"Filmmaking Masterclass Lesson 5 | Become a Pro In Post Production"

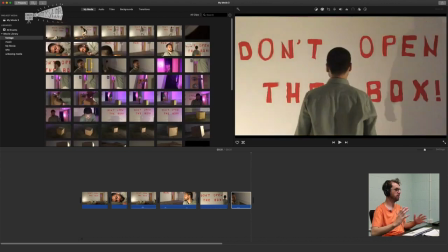12:32 So always remember that the editor, you can never have too much footage for the editor.
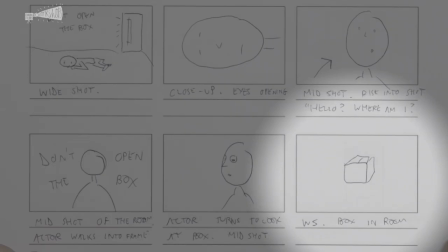12:37 So this is when we finally introduce the character of the box. So I think one thing the storyboard makes clear is that as the film progresses,
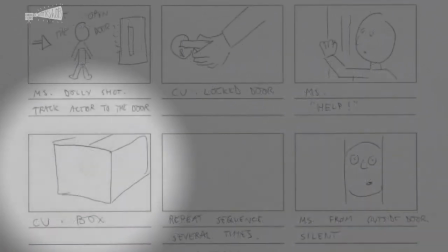12:49 the shots of the box get closer and closer to heighten the tension.
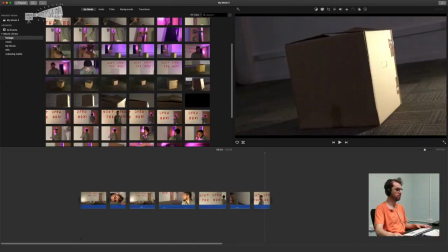12:54 So I think the first one we'll do, judging by the different shots of our box, is start on the widest one.
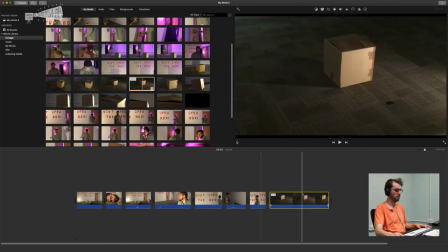So I think we can all agree it looks a bit silly at the moment, but as soon as we add some music and sound effects, I think you're going to be quite amazed at the effect it has.
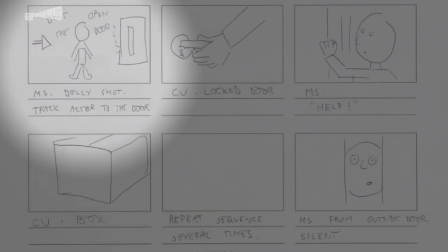13:20 And then we've got the tracking shot.
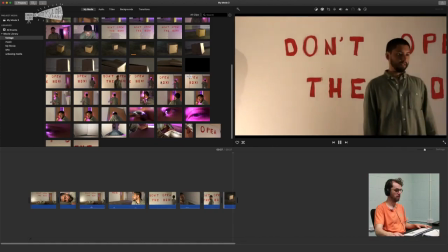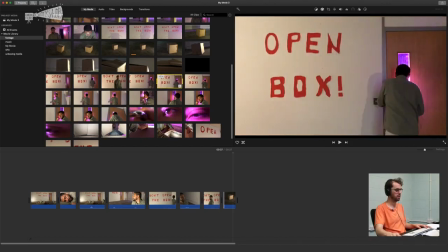13:30 So I think this take is actually really good. So it's such a nice shot.
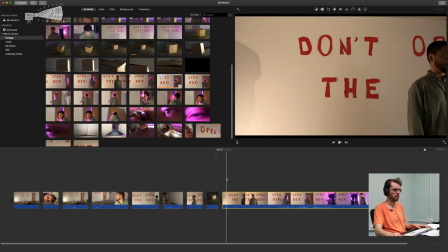13:36 I think I'd be keen to use quite a lot of it.
Cameras rolling. Action camera.
So just to have a bit of flow, I would start it as it's moving.
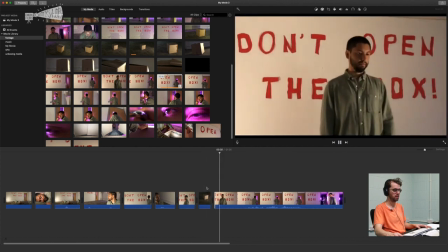13:52 Action.
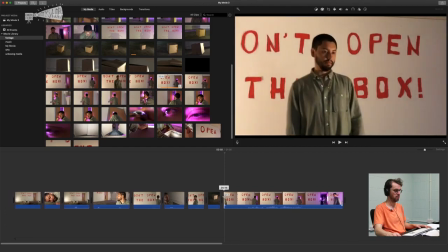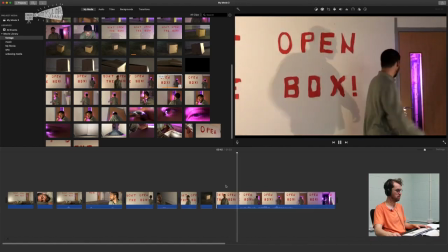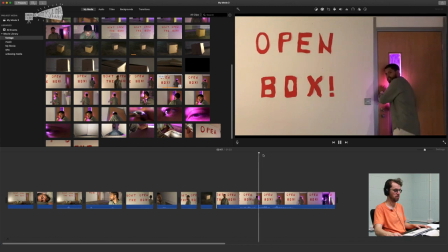And so we probably don't need the whole shot here.
Hello?
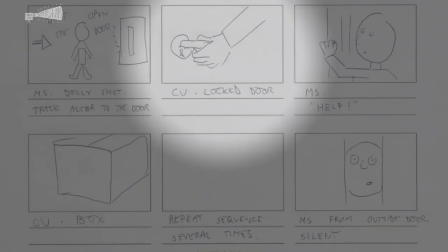14:21 That looks pretty good. And then we're going to cut to a close-up of the locked door.
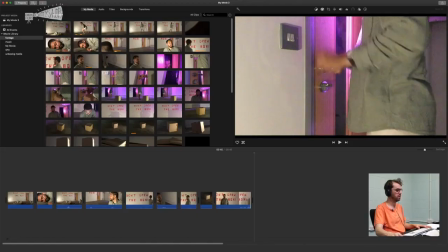14:27 You can see just got a sort of standard shot, and this is more of the sort of Dutch angle.
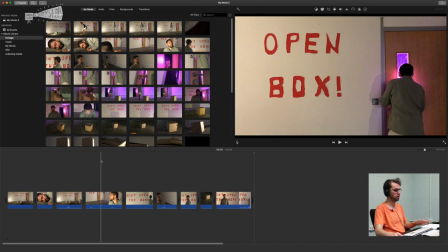14:32 So this might be better a bit later on. So just like we're introducing bigger and smaller shots of the box,
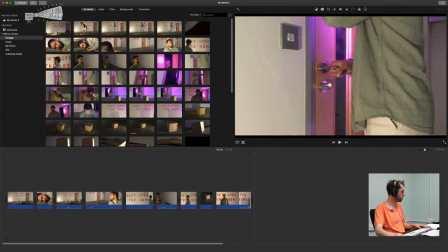14:38 I think we'll do the same with the door handle. So starting just quite a basic wide.
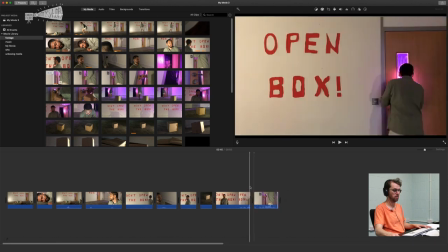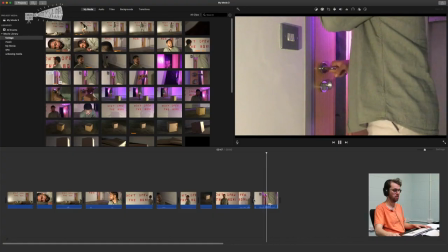14:55 Hello, anybody out there?
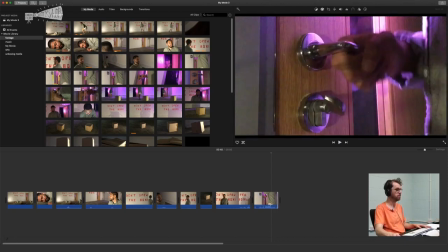15:02 That's pretty good. And then we're cutting back to mid shot where we see him sort of banging on the door.
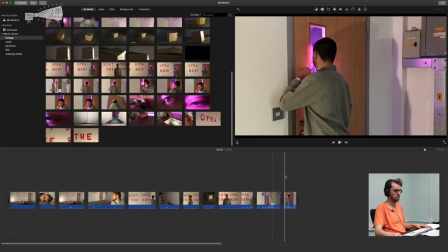15:08 So let's just locate that.
This isn't funny! Hello?
And then we want to cut back to the box. This time probably a bit closer.
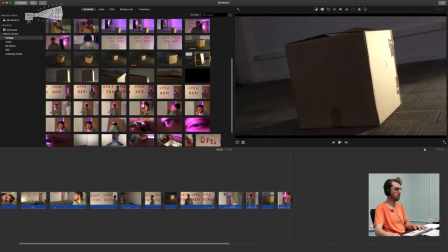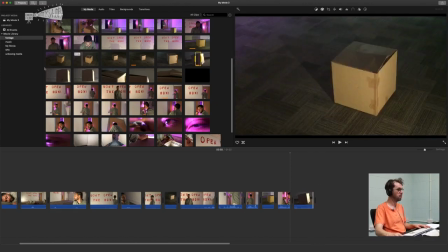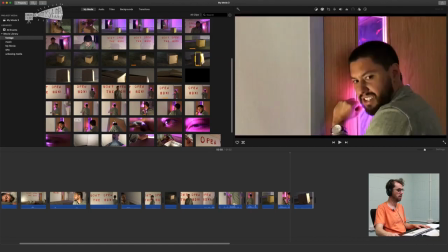15:32 and
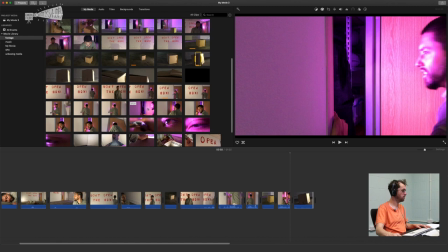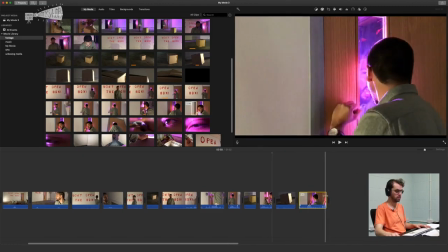Anybody out there?
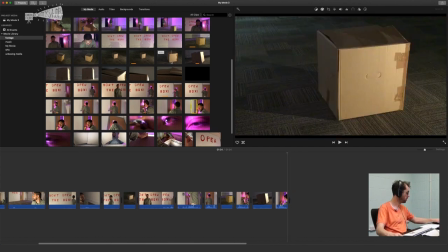15:52 then I think even another really quick shot of the box. This is a pretty cool one.
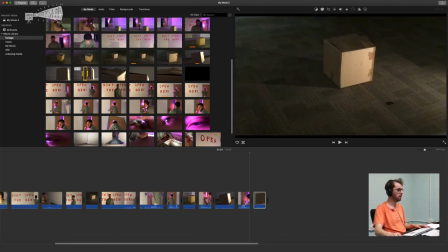16:02 And the next shot we've got, I think it could be good to show a close-up of the lot.
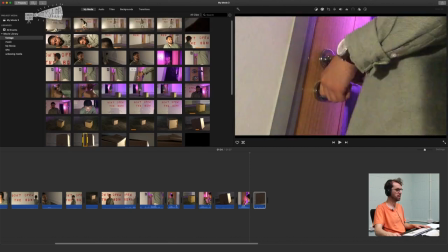16:09 I really like this angle.
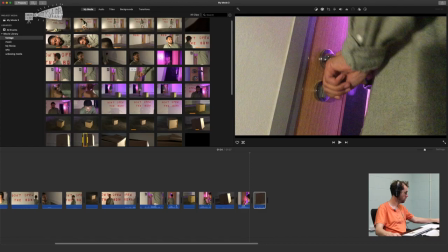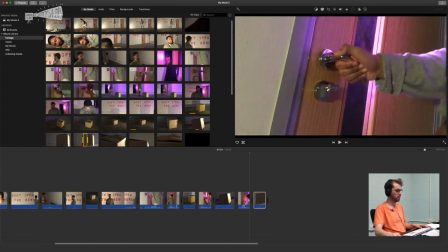16:16 So it's just starting to get quite frantic, isn't it?
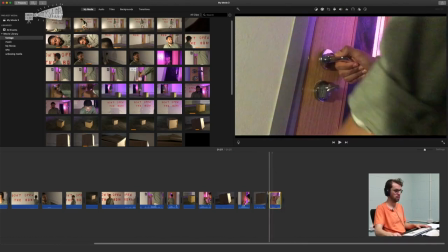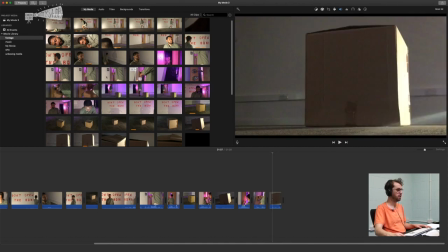16:25 And then let's chuck in this
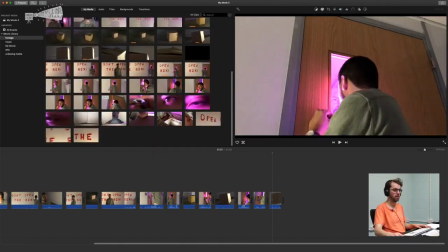16:30 angle here, which is really a really good angle just for
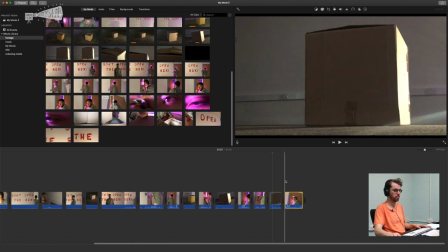16:36 adding a sort of a sense of sort of almost paranoia, claustrophobia from looking at that angle.